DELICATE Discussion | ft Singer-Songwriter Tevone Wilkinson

Hello, my name is Carl Wraithby. I'm currently studying a level 5 foundation degree at Yeovil College and at the moment I'm doing Experimental Project 2 and I've just created a music video for the lovely Molly Bridge who is an extremely talented singer-songwriter. So I've gone through all the stages of pre-production, production and post-production. I'm at distribution now and there's a few extra things I've done. I've just created a director's commentary and now I'm doing a breakdown with another singer-songwriter, a friend of mine, T-Bone Steak, as he goes by, but this is DeFont Wilkinson here.
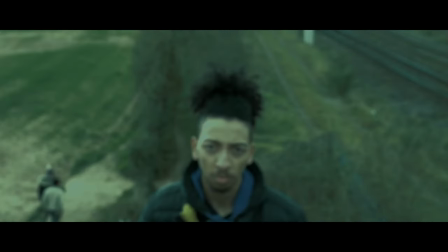0:45 How are you doing today? Yeah, I'm good. How are you? Fantastic. Yeah, not bad at all. Thank you.
Running out of time. No, I haven't got long left.
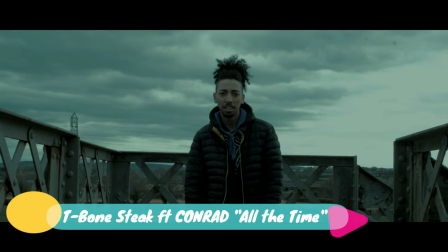0:51 Stepping out a line. Got to push your limit. Take an even bigger risk. And do it undercover.
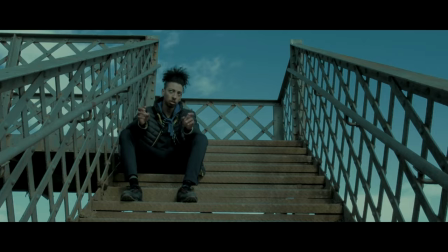0:57 If you see me...
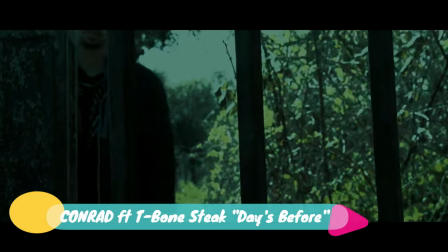0:57 When I see you sitting quietly up by yourself In the corner all alone you talking lost to other people when I think about my text could you please just look at your phone so today we're just gonna go through the music video I'm always gonna talk a bit about it sort of give
our own thoughts on it and that's about it so I think we're gonna start yeah
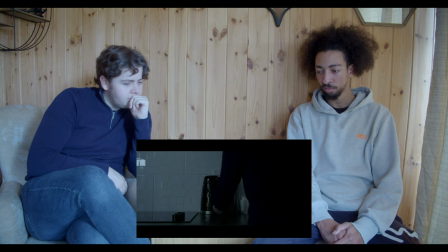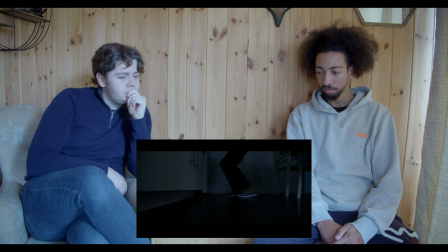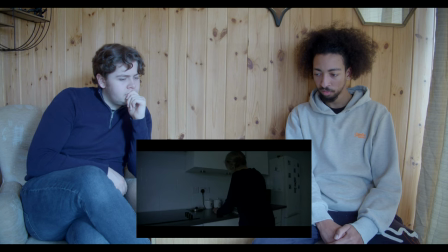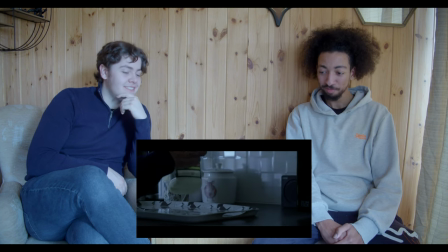1:41 quite a bit of ASMR there yeah or foley should I say it's
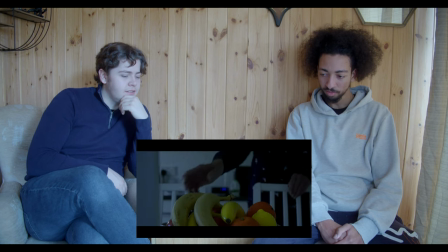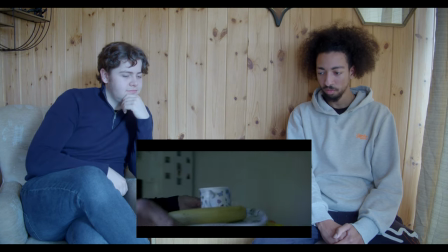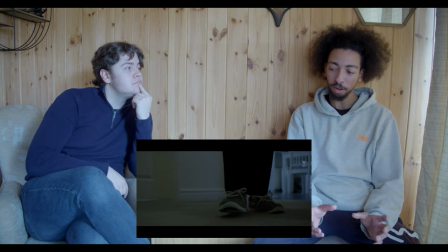1:58 all quite good how you have the like it seems dark like black and white but it's not black and white yeah just because of the light
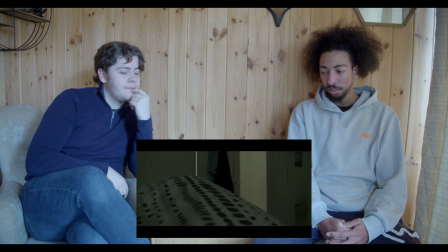2:06 coming through yeah yeah like that shot there i like that shot that's yeah that's one of my favorites that was good uh the light coming through i really wanted i mean it's not as distinct as i wanted it to be but i really wanted it to be like more or less pitch black and as you open it you really get that light come through but again I just the time of day that it was there just obviously wasn't much light which is something I did actually talk about in my post-production was just to do with the light and the Sun when it rises and sets because we got to the end of the day and I was filming and I left one of the outside shot scenes to the end and there was like barely any light so I managed to do it but it was just this something I think I've been taking into account for the next one and looking at like time management yeah
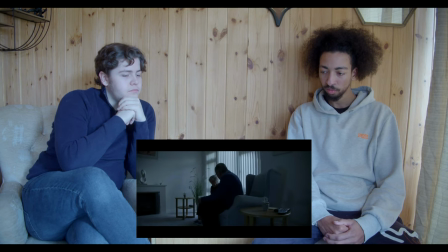that's a nice shot as well i like these words
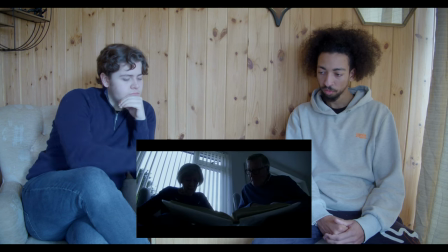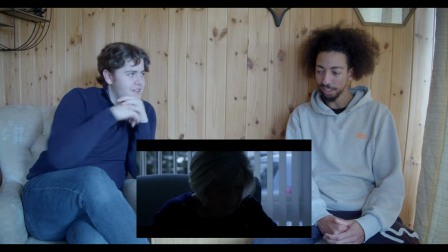3:12 put the video over
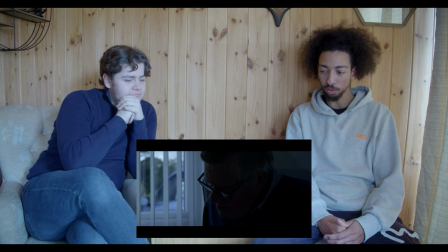3:13 that's lovely
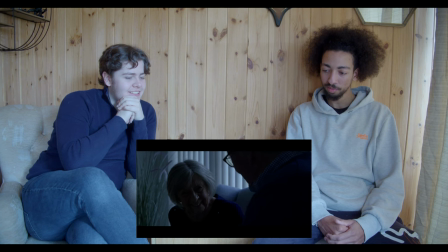3:22 because that was really natural the laughing I said you know it's
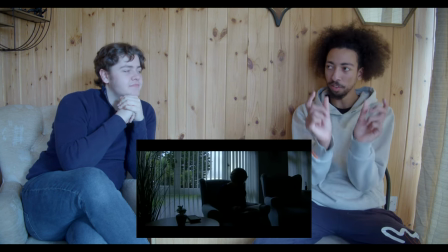3:30 good they didn't get too much in that frame as well it's mainly just on the face a small bit of the outside yeah yeah mainly focused on the person yeah
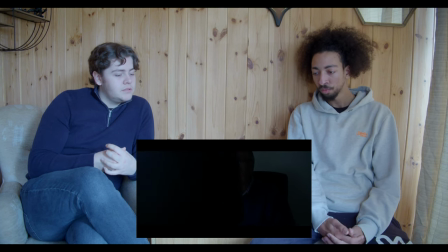3:38 I love her The voice in this really matches the slow shots,
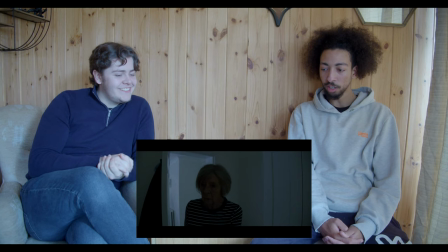3:47 there's no quick hands and zooms or what. It's nice and relaxed. It matches the tempo of the film as well.
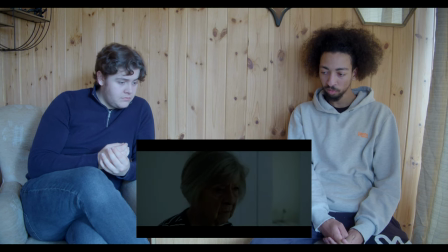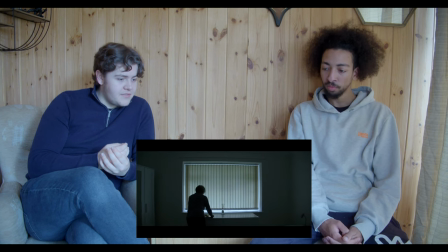4:02 That's another one of my favourite shots, like the silhouette, very Roger Deakins cinematography there.
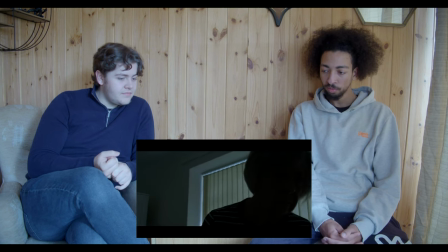That was very well done as well.